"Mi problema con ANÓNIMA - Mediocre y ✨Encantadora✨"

Y a medida que las fui repitiendo y repitiendo para tomar notas, usualmente yo veo las películas varias veces cuando las voy a comentar,
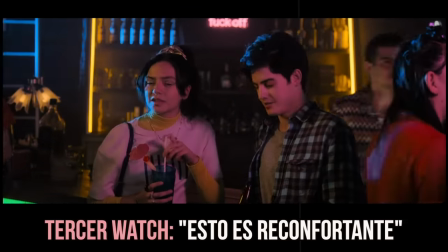8:23 me di cuenta de que varias escenas me causaban una sensación muy agradable. Incluso me daba hasta cierto punto nostalgia.
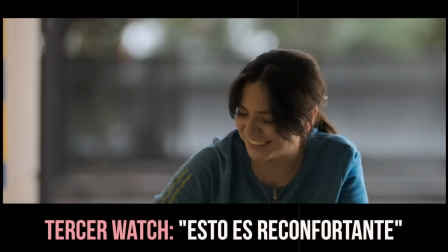8:29 Me hacían querer volver a ser un adolescente, conocer un niño nuevo, enamorarme, pasar por esos nervios de pedir una primera cita,
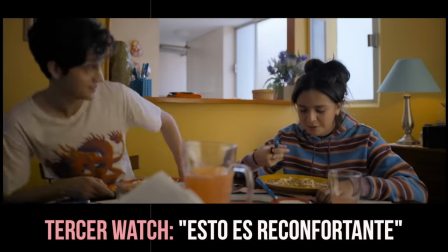8:36 o ir a su casa después de una noche de fiesta para comer cualquier vaina que haya en la nevera mientras tomamos jugo en polvo.
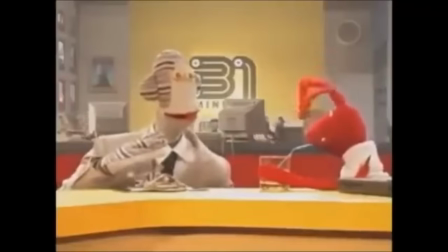8:42 Beberé y beberé jugo en polvo hasta caer desmayado por los químicos que lo componen y así olvidar y olvidar Se estaba volviendo cada vez más y más reconfortante Puedo imaginarme a esta película como el comfort movie de alguien Y ahí me di cuenta de que sería demasiado deshonesto hacer un Dana Hitson movie
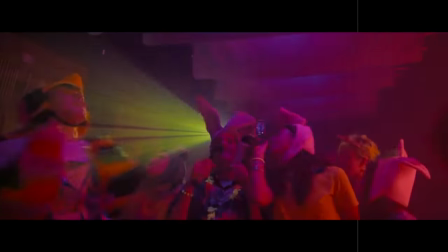8:59 sobre esta porque no la odio Porque aunque no necesariamente la considero buena,
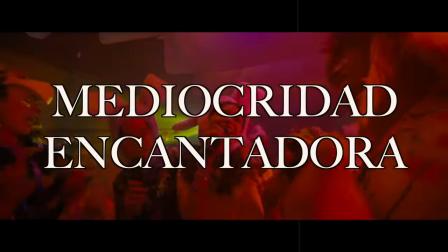9:04 creo que es una mediocridad con mucho encanto Así que vamos a analizarla de manera mixta Parte 1. Cinematografía. Algo que puedes notar desde el minuto 1 cuando la comienzas a ver es que esta película fue hecha con amor.
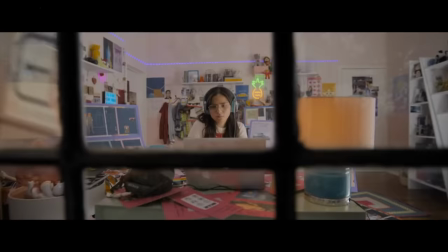9:21 Porque tiene una cinematografía y un estilo de edición muy bueno, al menos para ser una teen movie. Cada detalle, cada frame está meticulosamente planificado, con la intención de que sea visualmente armoniosa en todo momento.
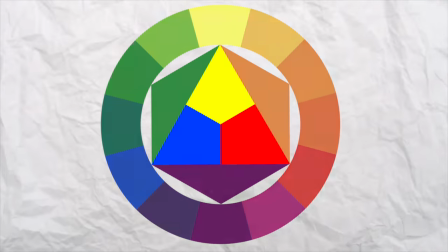9:33 Hay un muy buen manejo del color y composición. Utilizan principalmente un esquema de color triádico compuesto por los mal llamados colores primarios.
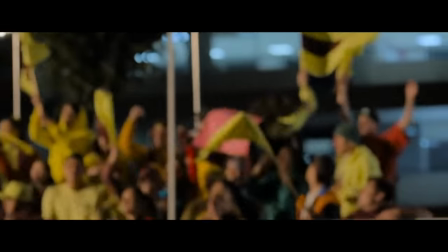9:41 Todos los colores están desaturados a excepción del amarillo, azul y rojo, y juegan con el contraste de estos para llevar nuestra atención a puntos focales de interés.
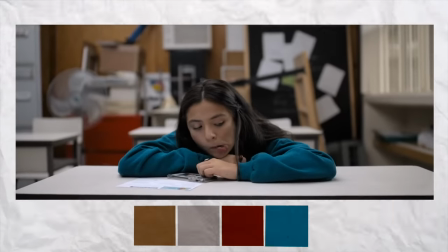9:50 Cuando quieren que nos concentremos en los personajes, que estos resalten,
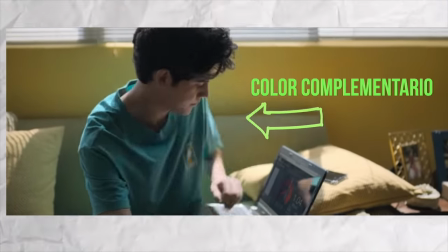9:54 se aseguran de que las prendas de ropa sean de un color complementario al fondo, o que como mínimo sean más brillantes y tengan mayor saturación.
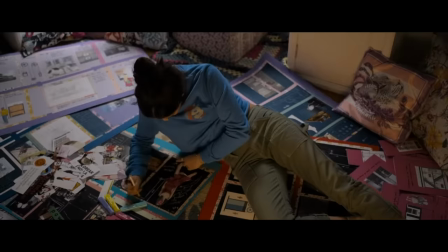10:01 Mientras que en tomas más transicionales, o tomas donde el personaje no es tan relevante,
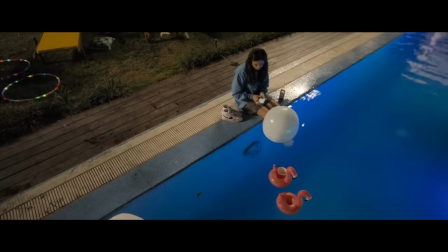10:06 utilizan los mismos colores o incrementan la saturación del fondo, creando composiciones muy bonitas.
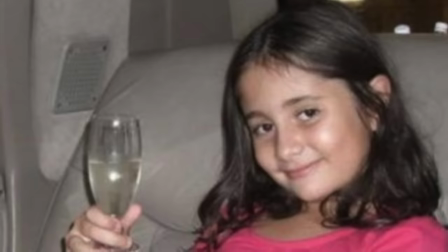10:12 El uso del color es parte de la narrativa. ¡Vergación! ¡Qué vaina tan intensa acabo de escribir!
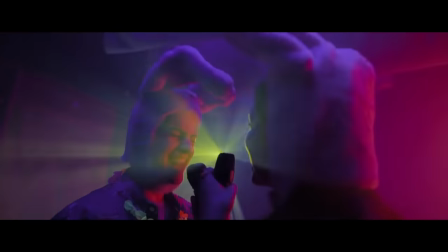10:18 Aunque esta sea la gama de colores predominantes, más es a la segunda mitad de la película, se comienza a variar un poco.
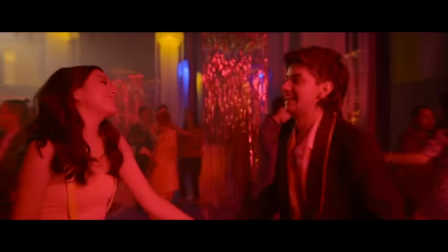10:24 Nos encontramos con tomas que tienen el típico mood lighting, rosita, neón, que hemos visto en miles de películas y que últimamente está muy de moda. Aunque esto no me parece algo malo, sí que me hubiera gustado más que mantuvieran esa paleta de color triádica consistente hasta el final, Incluyendo el mood lighting del karaoke o del baile del final Hubiera sido algo distinto a lo que siempre se hace O también hubiera estado cool que mantuvieran la paleta triádica Pero que esta gradualmente vaya pasando de colores primarios a colores secundarios
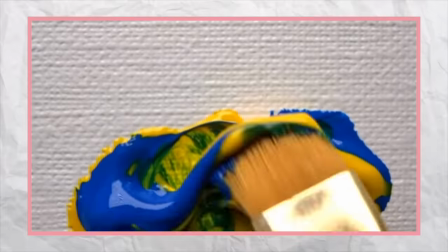10:52 Podría haber sido una metáfora visual muy linda Sobre cómo sus vidas se van conectando, mezclando y entrelazando Aún así, en líneas generales, la cinematografía me parece hermosa Se nota que la directora es fan de Wes Anderson Y de verdad aprecio que en una peli donde la protagonista es cinéfila y se quiere dedicar a hacer películas, hayan cuidado tanto eso que se supone que es como su pasión.
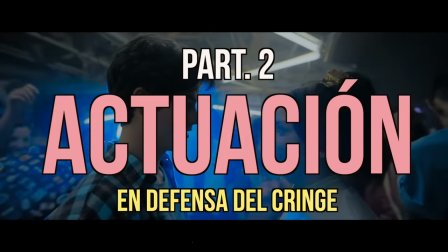11:13 Parte 2. Actuación y en defensa del cringe. Y aquí entramos al terreno de las opiniones mixtas. Vi a varias personas decir que una de las cosas que les sorprendió a esta película es que la actuación fue muy buena y no se lo esperaban. Mientras que por otro lado también vi a varios decir que no pudieron soportar la actuación porque les estaba dando mucho cringe. Y lo que yo opino al respecto es que la actuación en general fue buena, al menos en la segunda parte, precisamente porque hasta cierto punto daba cringe.
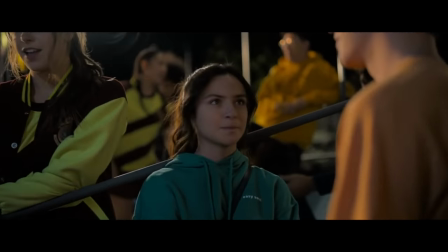11:41 Creo que esta peli logra captar muy bien esa torpeza y ese awkwardness tan característico de la adolescencia,
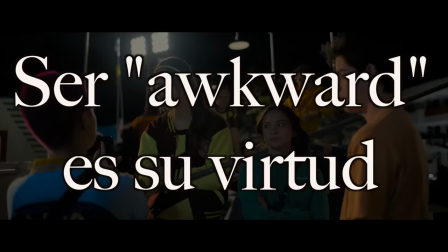11:48 que es una época en la que todos, sin excepción, damos un buen de cringe.
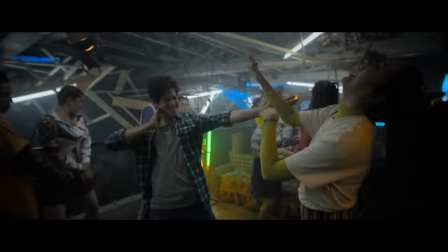11:51 Porque todavía no tenemos una identidad indefinida y experimentamos cambios drásticos de madurez cada año que pasa.
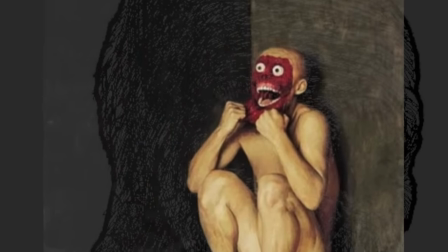11:57 Es la razón por la cual hoy en día me quiero arrancar la piel cada vez que recuerdo cómo era de adolescente. Me atrevo a decir que, incluso si no es una representación perfecta y fallo un poco en contextualizar a los adolescentes en México,
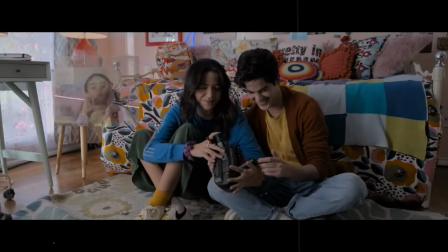12:10 es una de las películas con adolescentes más realistas que he visto en bastante tiempo, al menos en Netflix. Y es difícil notarlo a primera vista porque el guión no les hace ningún favor. Y aunque es verdad que de a rato, sobre todo en la primera mitad, la actuación deja mucho que desear.
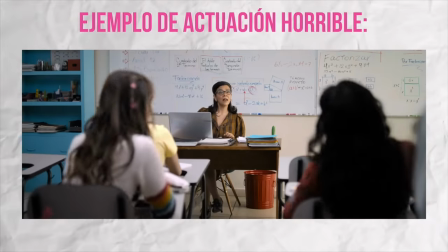12:24 ¿Estás hablando sola? ¡Mony, qué más quiere!